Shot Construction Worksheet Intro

Alright, so this is a lesson on shot construction. There's an associated worksheet that goes along with this, which you guys will complete after watching through this video.
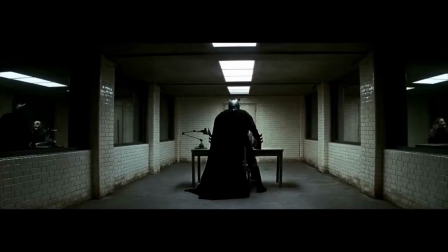11s
We're going to talk about a couple of different types of shots. We're going to talk about long shots, like that shot you just saw.
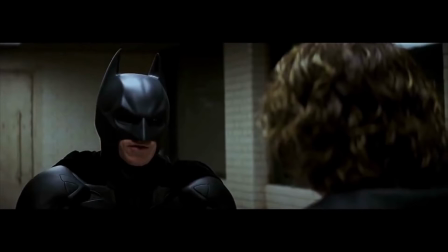21s
Mid shots, which are a really common shot.
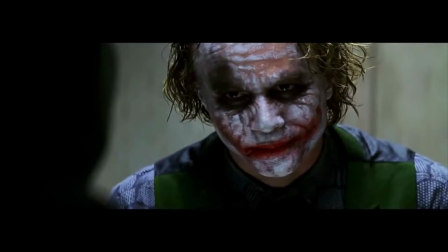30s
And close-ups, which you'll see quite a lot of.
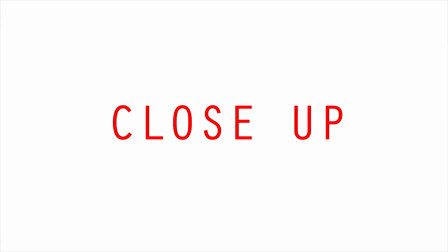35s
There's also extreme long shots and extreme close-ups, which you'll see as well. Alright, so we're going to have a look through a famous scene from The Dark Knight and have a look at some of the ways that Christopher Nolan's
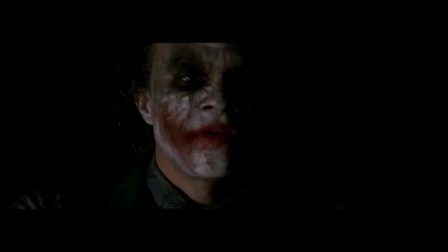49s
used different angles and shot types to give information about the characters really subtly.
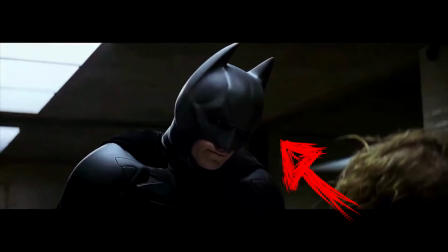58s
So first opens, we see Batman on a really low angle shot showing us that Batman's in power.
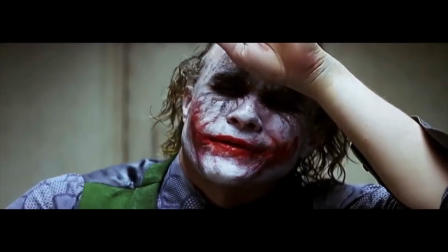64s
We normally see low angle shots to show that someone's in a position of power.
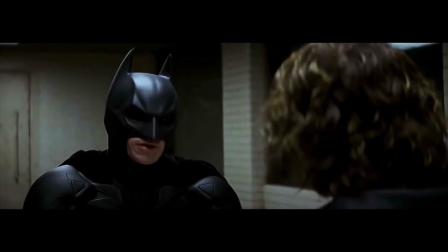69s
The other thing that you might notice is how the two different characters are being shot. The Joker and Batman are being shot really, really differently.
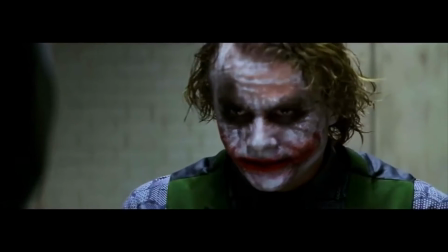77s
And it tells us a lot about their different characters.
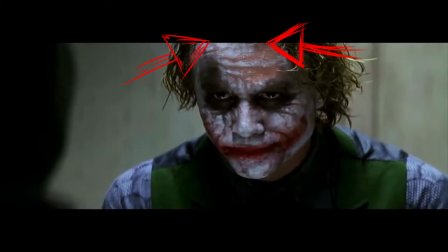80s
The Joker is cut off on the top of the frame, which is very different to Batman, who fills the frame perfectly. We know who Batman is. The Joker, there's a lot that's missing. He's outside of the frame, he can't be pinned down.
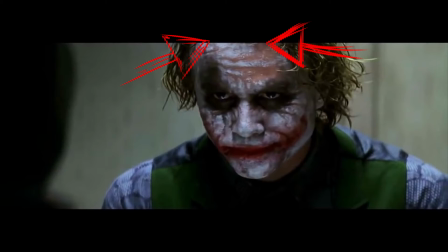96s
We don't know what he might do next. Batman, we know where he stands on everything.
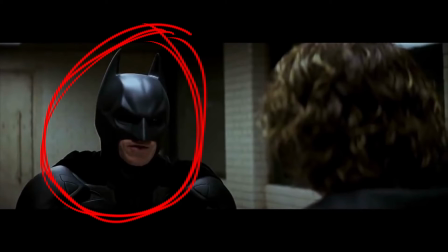102s
Batman is the moral compass of the film. We know where he's going, what he's doing.
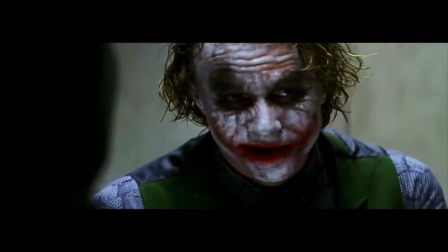113s
As we watch through this scene, we'll see the angles subtly change.
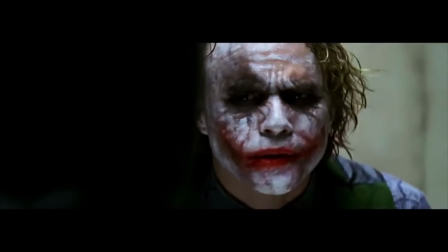116s
We'll see Batman, who was originally shot from a low angle, showing him the person in control of what's going on,
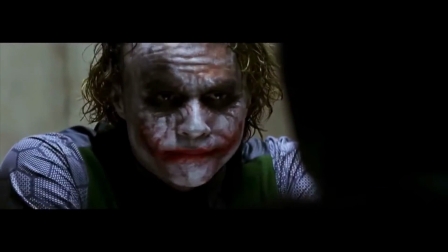123s
the person in the position of power, and the Joker in the position of weakness, shot from a high angle.
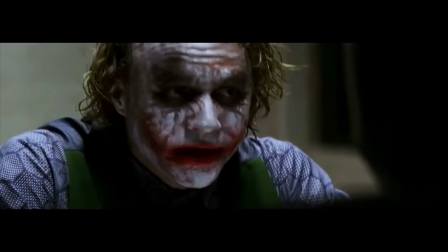128s
We'll see it subtly change over the course of the scene.
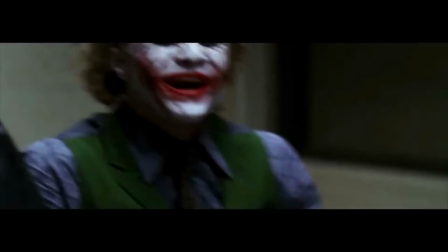133s
The point we're at now, it's kind of moved from high angle and low angle to eye level.
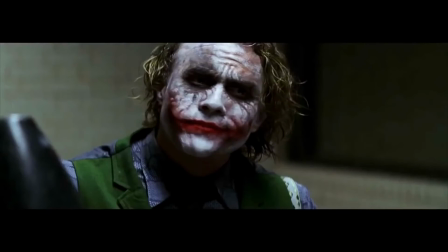139s
The characters are almost even at this point. We're not sure who's on top.
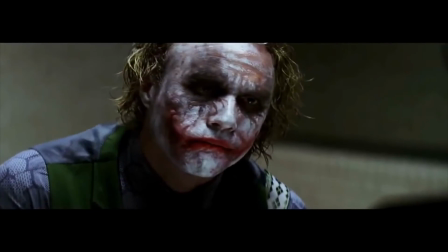144s
So we've got really subtle high and low angles, but deviating back to eye level shots.
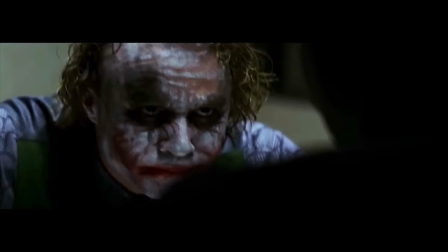151s You're not. Even if you'd like to be. To them, you're just a freak.
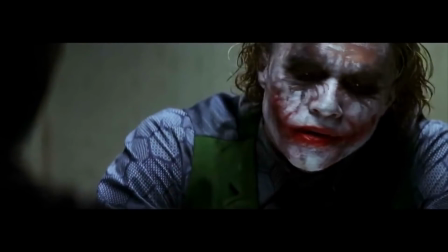159s Like me. They need you right now. But when they don't, they'll cast you out.
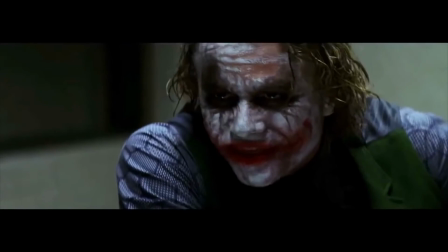167s Like a leper. You see, their morals, their code. It's a bad joke.
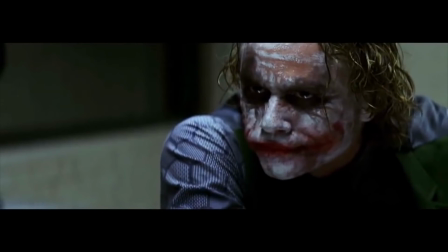176s Dropped at the first sign of trouble. They're only as good as the world allows them to be.
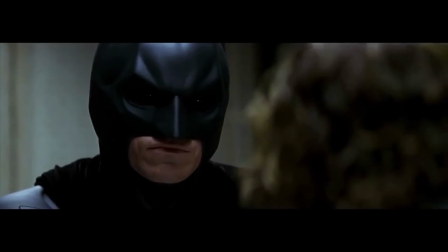183s I'll show you. When the chips are down.
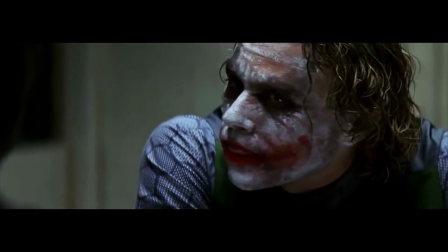186s
And we're coming up to a change in the scene where we see Joker actually reveal a bit more about who he is.
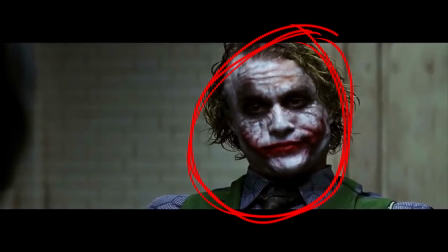193s See, I'm not a monster.
We see a lot of him in the frame now. He is easy to actually pin down.
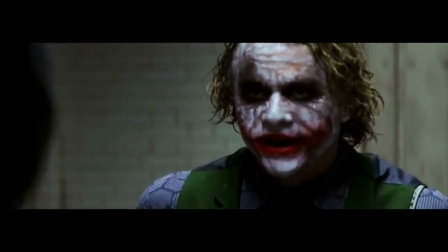197s
We know what he stands for and what he's doing. We know how he fits. This is where we see the angle start to change.
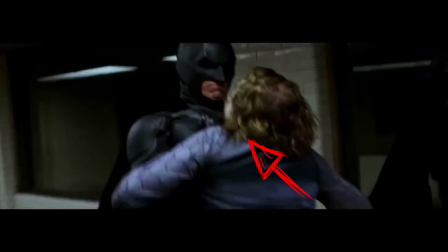206s
A Batman at an extreme low, the Joker on a high angle.
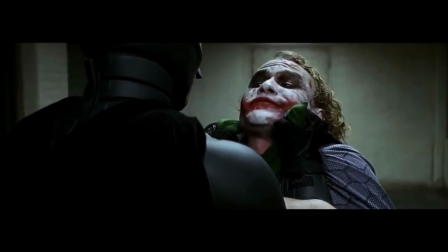215s
But Nolan does something really subtle here. As Batman lifts the Joker up to the wall,
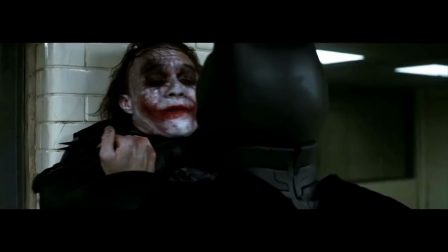223s
we see we're now looking up at the Joker with a low angle on the Joker,
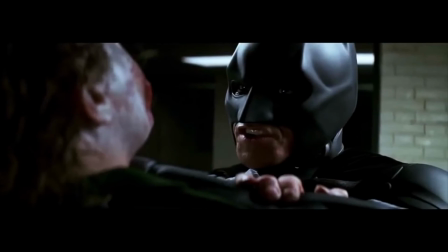227s
and we're looking down on Batman at a high angle on Batman.
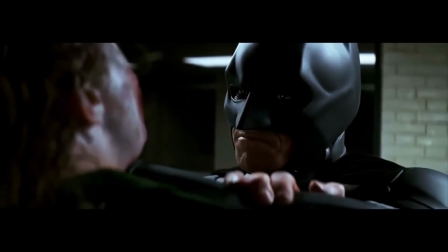234s
This is telling us at this point in the scene that the Joker is actually in control of what's going on.
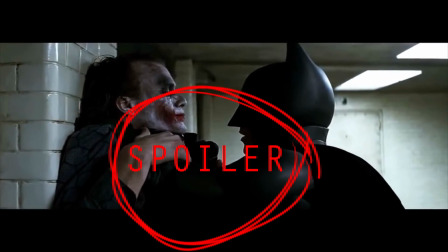239s
If you've seen this film, you know at this point the Joker is about to reveal his plan, that he's been arrested on purpose.